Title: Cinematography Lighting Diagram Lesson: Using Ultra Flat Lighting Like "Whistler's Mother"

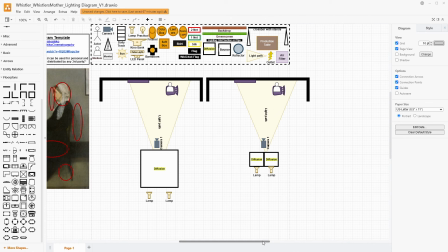That's totally possible and reasonable as well to get a large diffusion source. I talk about using those all the time as a replacement for, having a larger, more complex 6 by 6 setup. So something like this could work as well. But let's talk even cheaper here.
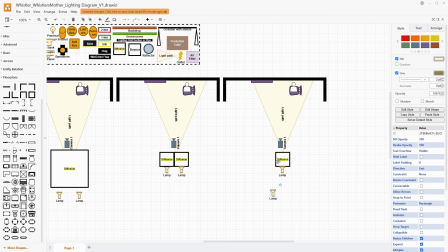If nothing else, we could just use 1 4 by 4 diffusion or 1 core of a, large 5-in-1 reflector and 1 lamp. That is definitely possible. That would be significantly cheaper still. What would also be possible is if we wanted to do this with an octabox instead.
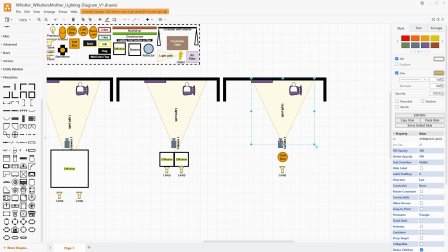Now, with an octabox, you would probably need to be closer, so maybe your lens would need to be just a little bit wider. So, we're making some concessions here, but the octabox could absolutely do this as long as you're not letting it
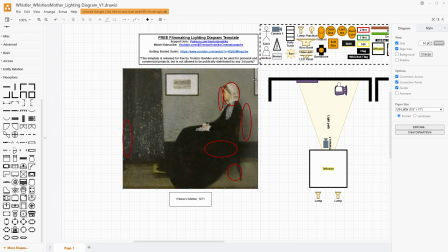fall off because of its round shape on the left side or the right side or the top corners or the bottom or having any roundness to it.
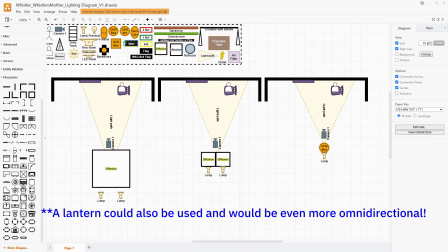We want it to be very even. And in that way, maybe a very large softbox would be better,
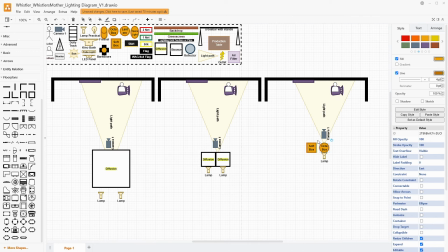but these kinds of options run you in the $50 to $100 range. The diffusion, if it's a 5-in-1 reflector diffusion, these 3 options are definitely smaller.
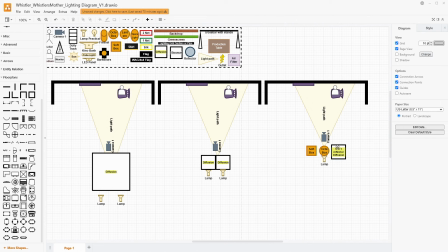The 5-in-1 reflector diffusion will be the biggest of all of them, but they run you in a kind of $40 to $100 range generally. This would be slightly more effective probably because you're using 2 lamps.
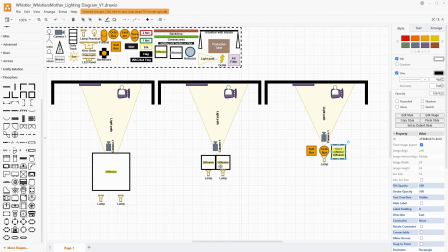Even if you're just using a 5-in-1 reflector diffusion here and having it be the size of 2 4 by 4s, if you have 2 lamps, it will just give you that much more light to work with and that much more spread across it. You won't have to get as close. And here is your easiest setup.
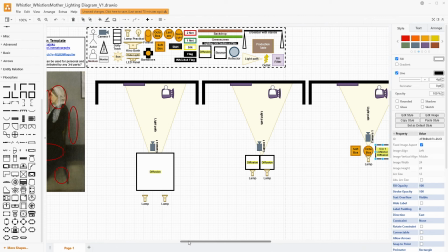You could also do this if you had great timing with something like a window and an overcast day.
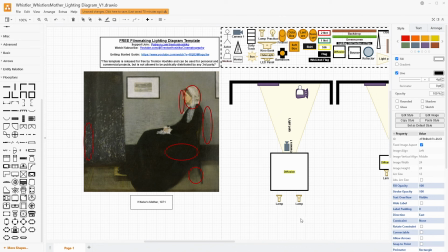If you have a large bank of windows back here behind the camera and they're bringing in enough light, then you could get a look like this. Although I think that would be a little bit more difficult to time, but it's technically a possibility as well.
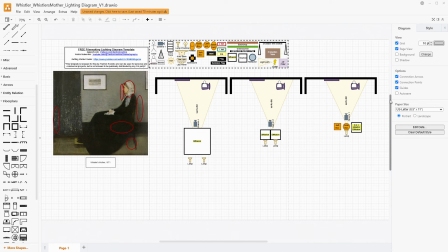There we have it, 3 different ways to light something like Whistler's Mother to get this type of really flat lighting. Remember here, the main focus is making sure that that shadow is directly behind her and incredibly soft.
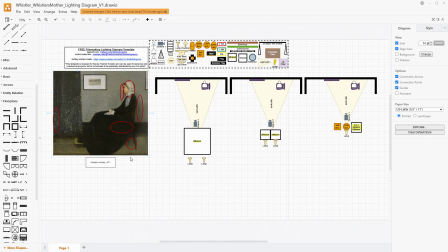If this was a harder shadow, I think everything would look just really kind of muddy and you would have these harsher angles to it. Even if it was flat but hard light, I don't think it would work the same.
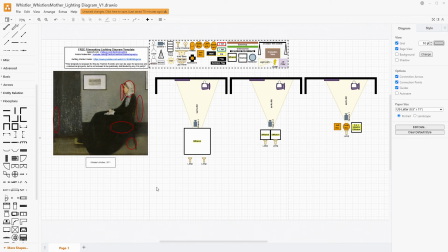We want soft and we want flat. And to get that, you want to have the biggest source that you have possible and the most light you can have going through it. Our aperture here, we're also going to not have it be, some sort of shallow depth of field look.
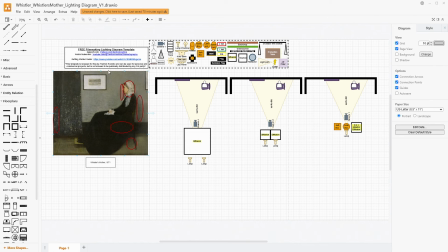We want to have the details and the sharpness of the painting back here and the curtain, and also, the edge of the floor at the front, as well as all the detail of her. So yeah, we're not looking at a 2.8 or something here. I would shoot this at probably a 5.6 to an 8, somewhere in that range.
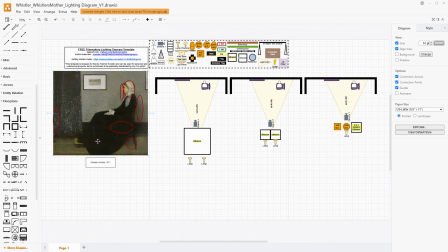We're not that far away, and she's not that far from the wall, but just something to really maximize the sharpness of your lens that you're using.
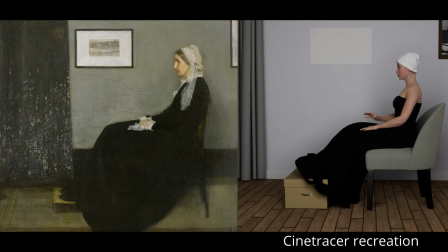And so yeah, like I said, this is a relatively easy setup. The reasons we do it and knowing why and how are the more complex things here. If you're not more experienced with actually lighting things,
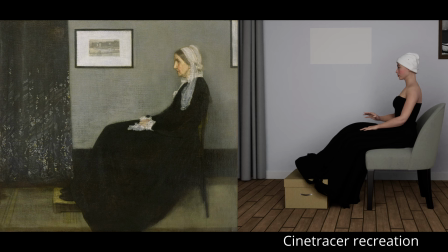or your story doesn't have something that really calls for this kind of, even tones, or, more of a cold disposition type thing, I would suggest not trying to incorporate this kind of thing into your cinematography or photography lighting,
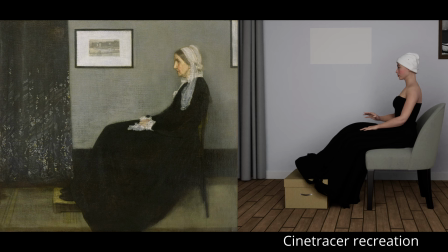right away. If you have something that calls for it, obviously, that's the rule always, right? We are lighting to tell our stories.